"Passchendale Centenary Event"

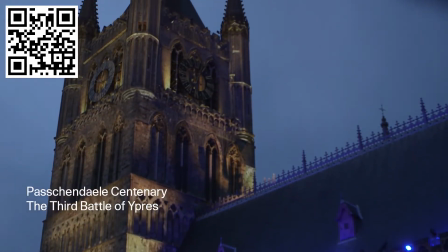(0:00)
So we partnered with CT on a project for the DCMS, which was also going to be broadcast live by the BBC. It was a centenary event for the Battle of Passchendale, the Third Battle of Ypres,
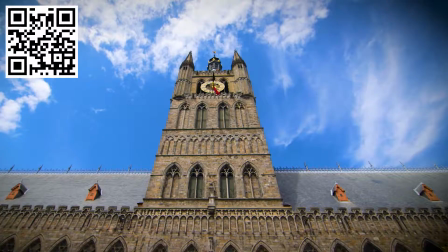(0:12)
and we were going to be creating all the projection content for it, which turned out to be an hour-long show.
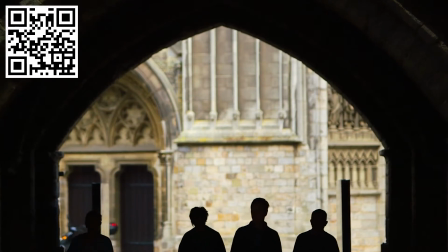(0:19)
Kate Dawkins has done a number of jobs for us in the past, and she's always had a very good reputation.
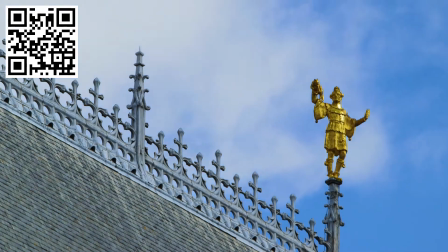(0:25)
So I brought her in, and it was probably one of the best decisions we've ever made. We knew that she would put on a good show.
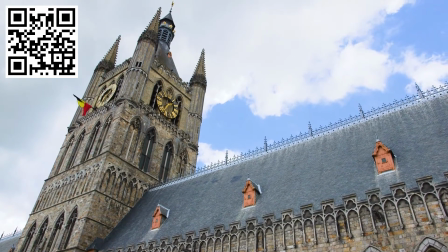(0:30)
It was about making this very poignant event work across Cloth Hall, which is in the marketplace in Ypres.
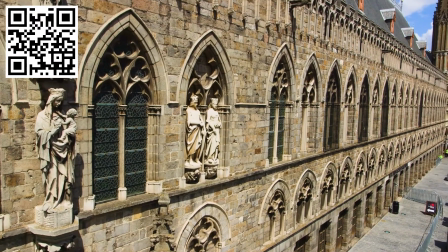(0:37)
It was a massive canvas, 120 metres wide, 70 metres tall.
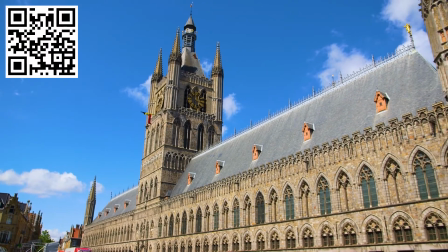(0:42)
The main hero shot from the BBC was 3/4 on to be able to get the stage and the building into the shot.
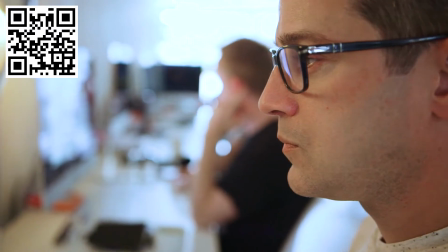(0:48)
That was in itself a very complex thing to consider when we were designing things. The audience is viewing it from all around, so there's no way you can kind of just design it from one point of view.
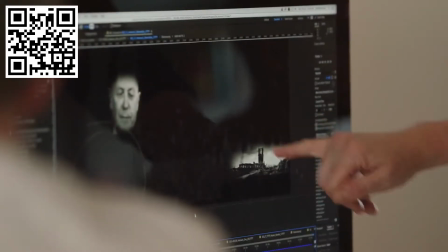(1:01)
You have to take into consideration multiple points of view. Well, we had software that we used within the studio called Previs,
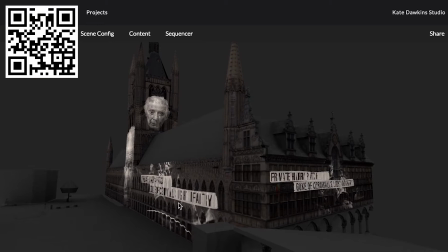(1:09)
which is a real-time application which would allow us to be able to put our content
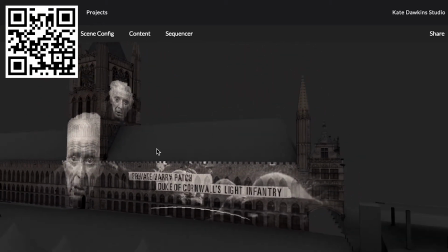(1:14)
very quickly onto the building and be able to look around at all angles. The beauty of this was that it allowed us to show the client exactly what the show was going to look like.
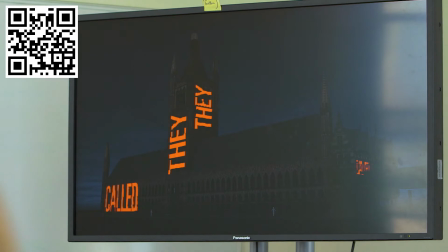(1:24)
Because the main importance was that they were seeing it as realistically as they could. So there comes a point in the project where I like to work out how the whole show is going to work.
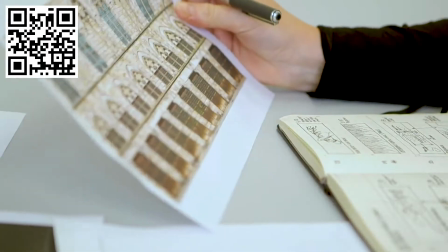(1:38)
So I do a lot of sketches to work out the light and shade, the colour and contrast,
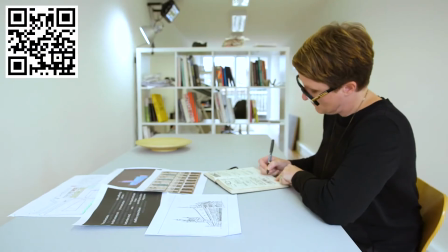(1:43)
and basically how all the ideas sort of flow and work continuously throughout.
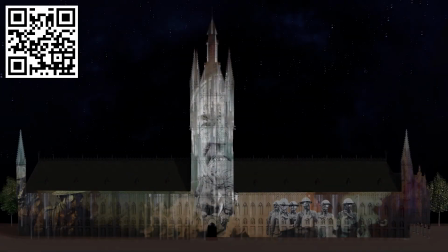(1:48)
There was 4 sections within the show of the veterans speaking. I always saw them as a backbone of the show. The authentic voices of the veterans was incredibly hard-hitting and very, very sad.
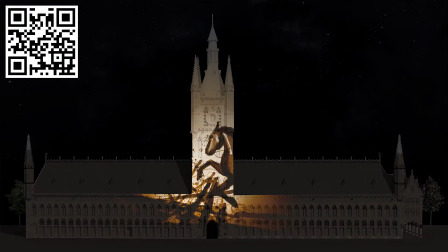(2:01)
But another way the story of Passchendale was told was through theatre, and one of these sections was Warhorse.
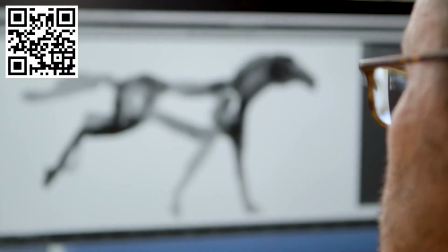(2:07)
So I worked with Pete Meller, an illustrator and animator, for quite a while, and we wanted to bring him in on this section.
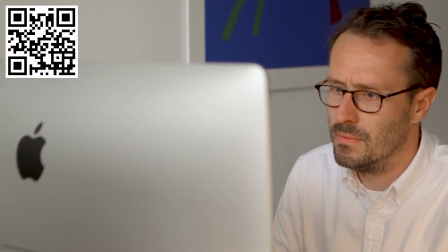(2:13)
He's very much a hand-drawn animator, so he had a very sort of fluid style,
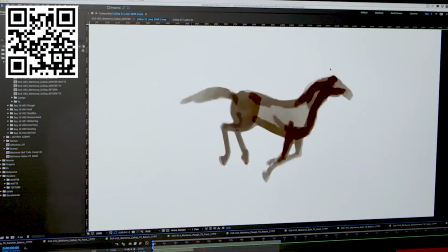(2:18)
which is very much a contrast to what the rest of the team were bringing to this project.
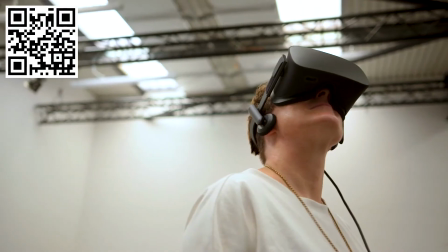(2:22)
It was really great that Kate was able to go to CT and see everything in the VR system.
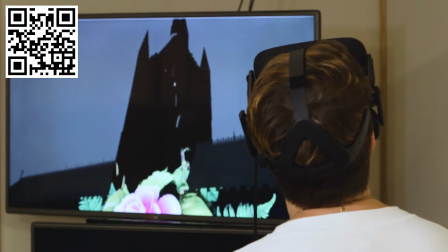(2:30)
We were able to stand at the base of the building and see our content in the scale it would be when you're actually there.
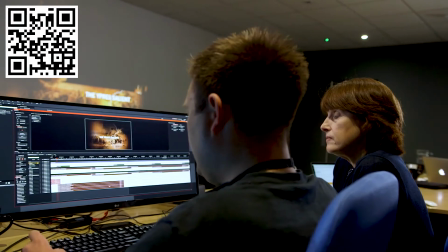(2:39)
So we worked really closely with CT throughout the entire project.
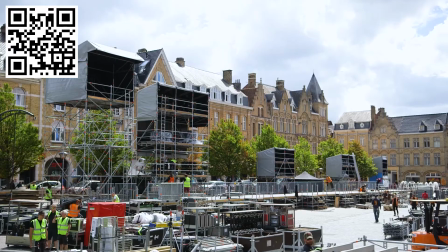(2:43)
They were there a week ahead of us so that they could get the projectors and everything in place ready for when we turned up.
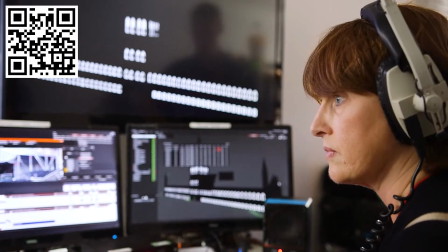(2:49)
Therefore, we could start working straight away and start seeing the work ahead of the rehearsals.
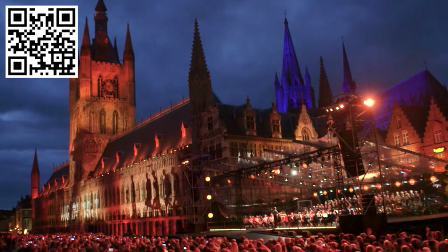(2:56)
The really important thing for us was the sense of authenticity.
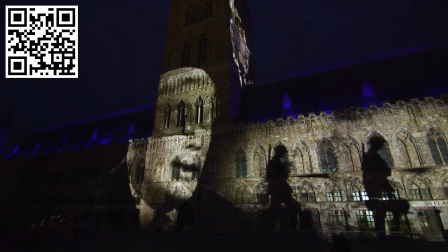(3:01)
It was being able to use archive footage and photos of the soldiers, of their family.
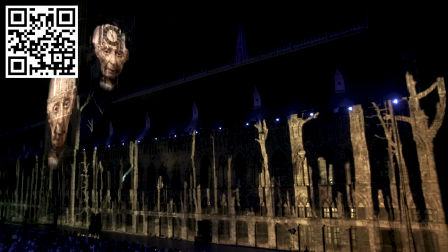(3:07)
Every piece of handwriting in each sequence was from the original letters.
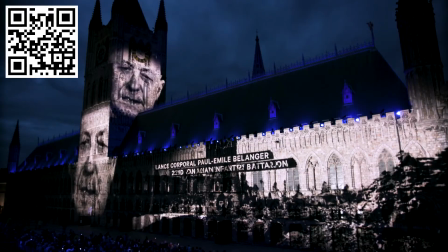(3:11)
To have impact on communication as well as visibility, we had to be careful what typography we did put on the building.
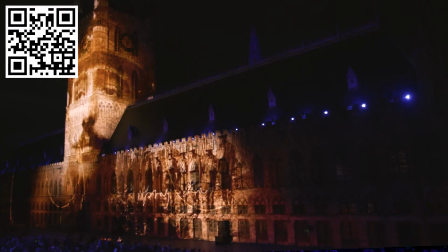(3:19)
You can't make things go around the windows. It's not a flat surface, which is why we went for the supersized type across the building.
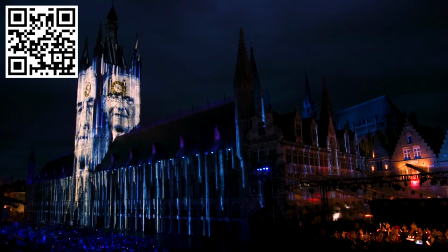(3:26)
You don't often get a chance to do this. There was some very dark moments and we needed to bring the audience back up.
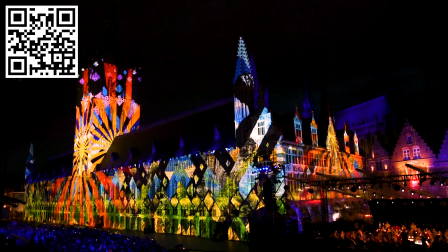(3:33)
One of these moments was the sort of Cotswolds where we did this incredible colourful piece across the building, which was very dramatic and was photographed a lot actually.
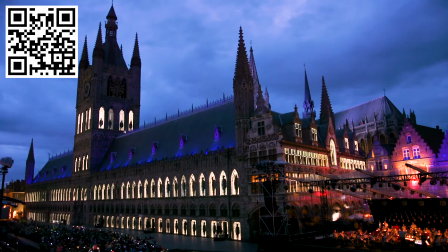(3:45)
There was a very powerful moment, the soldiers in the windows, reflecting how many soldiers had marched through Menin Gate never to return.
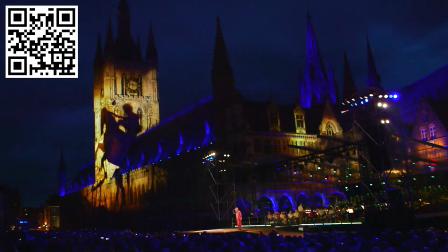(3:57)
Projects like this just don't come about every day, and it was an incredible honour to work on it and a massive deal for our studio.